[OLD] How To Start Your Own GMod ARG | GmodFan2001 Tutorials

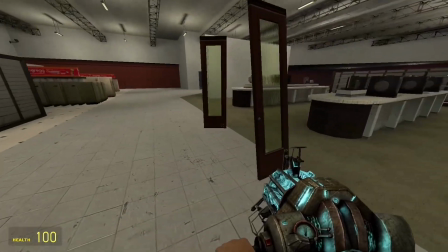(4:06)
He's recording, and then a scary thing happens, and that's how ARGs work,
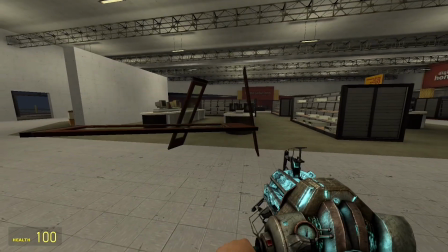(4:11)
So just pretend that you're doing something completely inconspicuous, just like building.
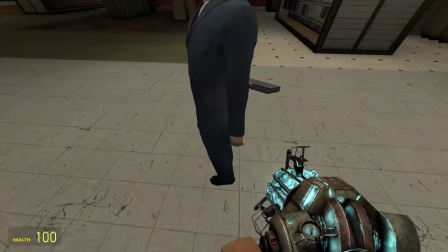(4:16)
And here's I'll cut to the part. Okay, so when you're posing G-Man, while I was posing G-Man, boom, there's a monster.
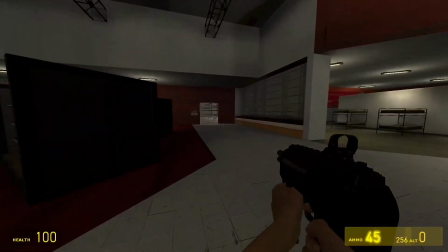(4:26)
Oh, how scary was that? And the animation, and then look, around the corner, he's not there.
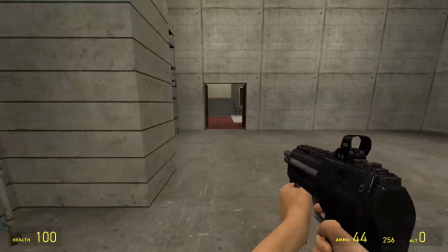(4:31)
See, because we put those keyframes. So now, what I did, and what you should do too, is I just kind of copied down.
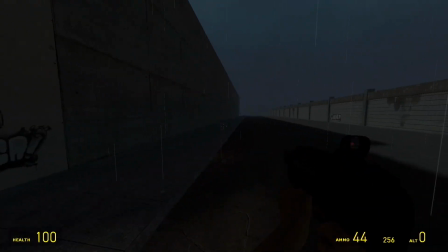(4:39)
I just kind of ran around the map, just getting clips of me running away.
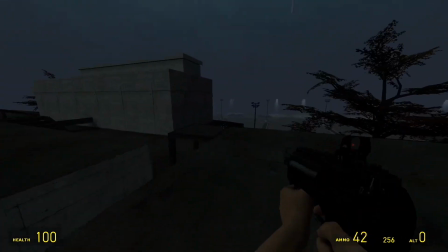(4:44)
This is all very useful later. This is the most original video I've made because of these running segments.
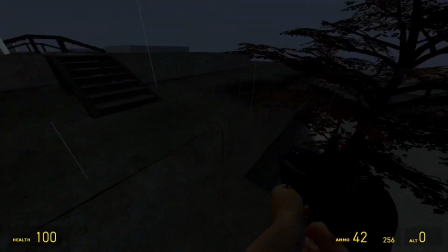(4:50)
So they're always good to have. Just shake your mouse around a lot. That always seems to help.
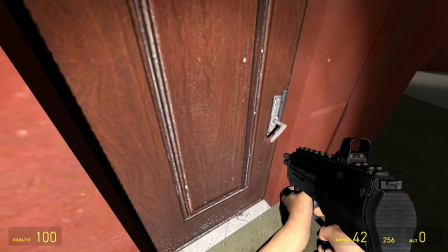(4:55)
And then now that we have that, let's just kind of go back to where we were.
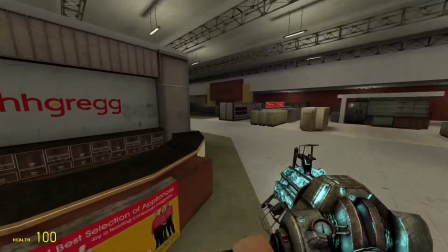(5:01)
I think I do that right about now, actually.
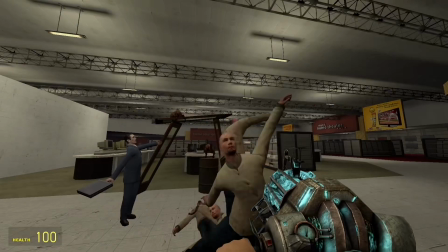(5:05)
yeah, so now I just kind of set up a shot where I have kept, it's supposed to look like I kept working on it for a while,
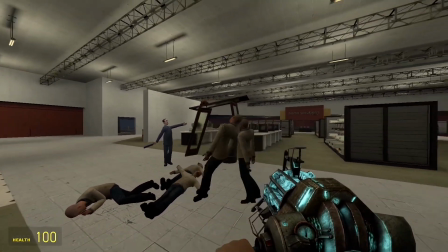(5:13)
and then I'll look over at the door in a second and the screen will glitch in the edited version,
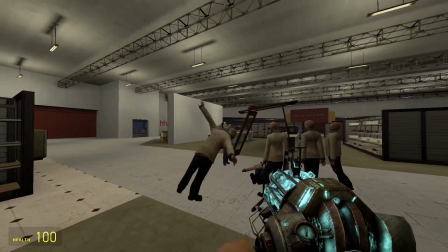(5:20)
and I am going to cut right there now to show you how I actually edited it to show you.
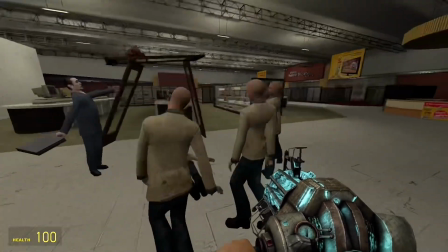(5:26)
So yeah, okay, here we go. Editing. Okay, I've frozen it for a little bit here. Personally, I use CapCut, but I'm sure this works for anything else. I like to split off a little segment, like just take a little chunk, and then go to chroma key,
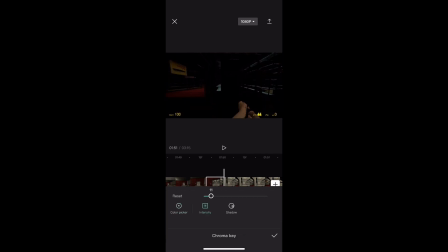(5:44)
pick like a random color, and then bring the intensity up just like a little bit. And that will make it look like the screen is like corrupting and glitching because of the monster. So that's a little tutorial on that. Here's a clip showing what kind of like how to do the audio over like all the little like corrupted scenes.
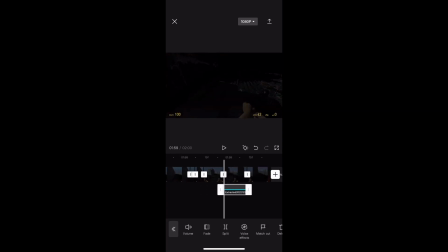(6:02)
Personally, I just went to like YouTube and got like computer glitch sounds. Yeah, just grab anything you can that sounds creepy, and then I just put it all over the corrupted bits, and it seemed to work out.
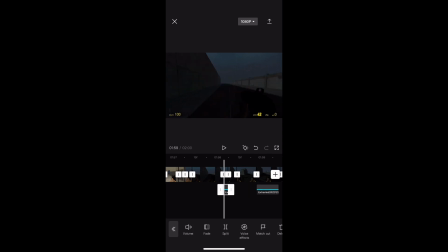(6:16)
Because you always need glitchy audio. You need to make it seem like the entity is actually breaking the main character's game. So yeah, I feel like that's pretty much the basics. We've got like the like corruption editing, like editing everything together.
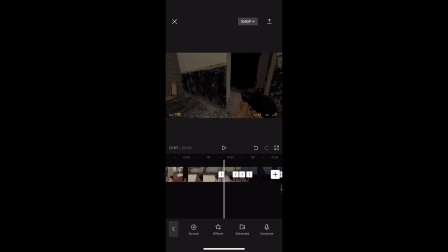(6:33)
We've got the audio, and we've got like the animation bit, and just kind of acting casual, and then you see something bad happen. So like yeah, that's basically all we need for this ARG. I'm gonna put together the final video, and then I'll put it as an example here.